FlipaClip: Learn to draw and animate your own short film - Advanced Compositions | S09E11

It's Marvelous Meriwether, and today we are going to learn how to do advanced compositions for our storyboards. If you've already figured out how to do the main sort of compositions, this is a way to add visual pizazz into your storyboard.
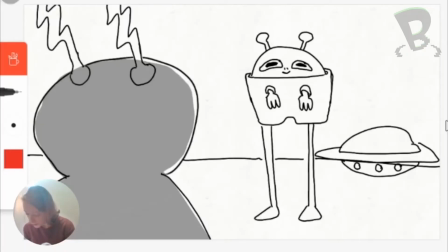(0:19)
So let's get drawing. Okay, so the first composition that we will be talking about today is the Over the Shoulder.
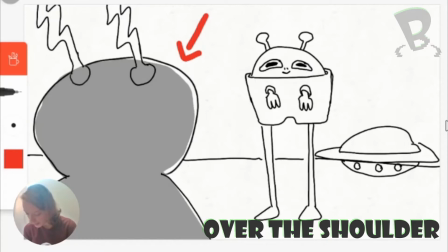(0:27)
So this is where you have one character with their back facing the audience and the other character that they are looking at.
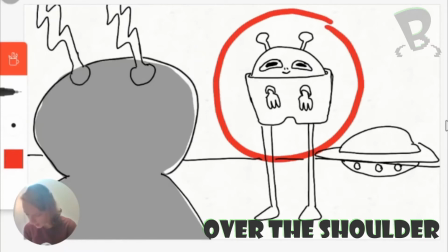(0:36)
So this guy is going to be the main focus and what your eye is drawn to because you're not going to be looking at the character's back as much.
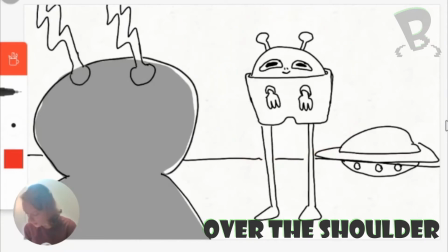(0:44)
This is a useful shot when you just want one thing to be in focus.
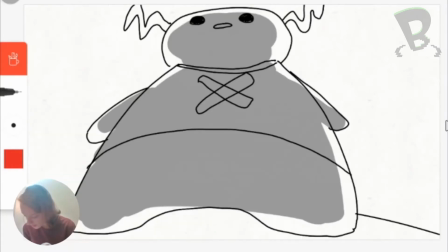(0:49)
The next composition we can talk about is the low angle. So this is where you have an object and you just place the camera at a very low angle looking up to it.
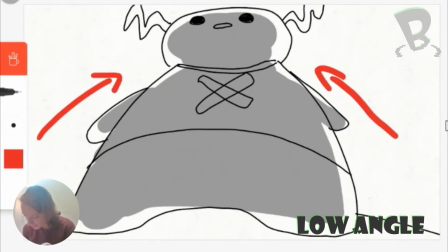(1:00)
This angle makes whatever you're looking at very intimidating looking, so that they're sort of looking down on the audience, that the audience is small in comparison.
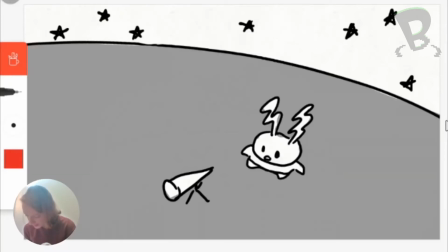(1:10)
The exact opposite of that is the high angle, or the bird's eye view, and this is where you take the camera and then you just move it super above whatever you're looking at, so the object that you are looking at, in this case the alien, becomes very small or cowardly feeling.
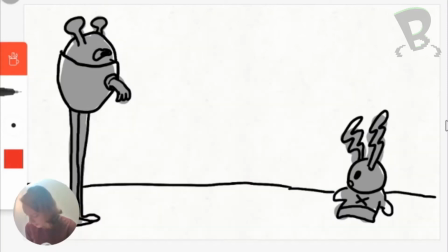(1:27)
Our next composition we will be talking about is the wide angle,
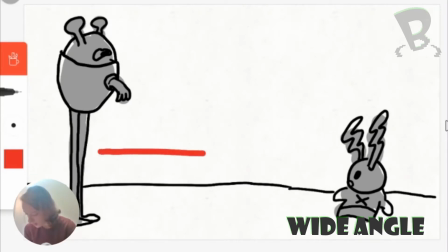(1:31)
and this is just where you have two characters that are set apart at the opposite sides of the screen. This creates a sort of tension between the characters, and is very good for like, tense atmosphere, you know?
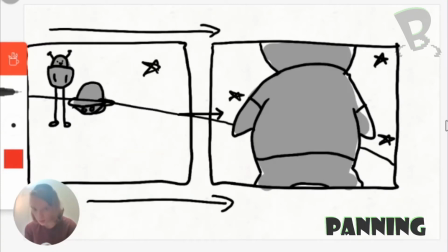(1:46)
Our next shot is the pan and this is where the camera moves along with whatever action you're looking at. This is where you have one scene and then you pan over to the other side.
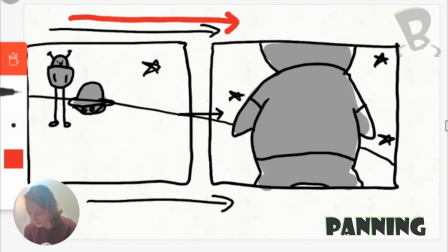(1:59)
So these are going to be two separate things in your actual animation but we're going to draw them as one just so you can see where the pan is leading to. So our first panel is going to be looking at the alien but then the camera is going to move along so that it goes over to the other main character.
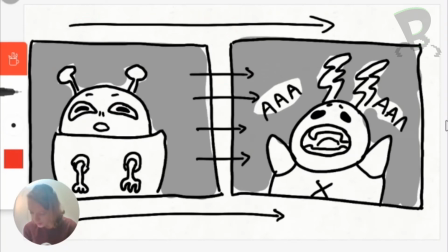(2:18)
Another sort of variation on this is the whip pan and this is where you just do
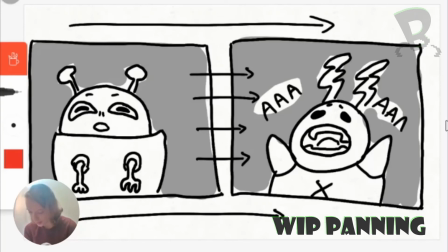(2:23)
a really really fast transition between one character or one scene to another.
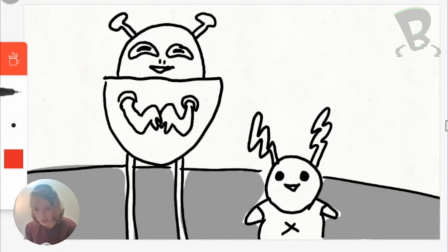(2:28)
One of the other compositions we will be talking about is the two shot and this is where you have like a medium shot of the characters so you don't show their feet but you do show the rest of their body and both of them are going to be looking at the camera.
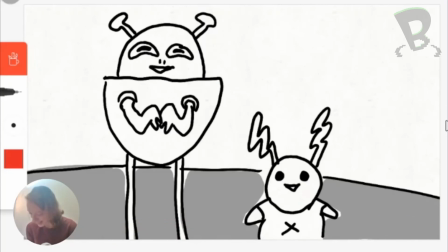(2:41)
This is just to create sort of a sense of familiarity with the characters. And the last composition we will be talking about today is the dolly zoom.
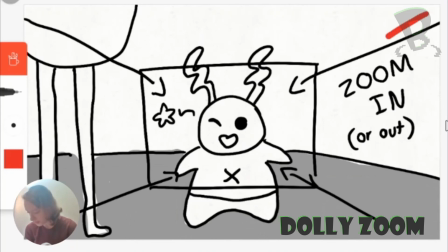(2:51)
So the dolly zoom is where you have something that zooms in really close to only one object. Conversely, it could also go the other way, where you go in really close on an object and then zoom out. That's all for advanced compositions. Tune in next episode to learn how to do layers for your animation.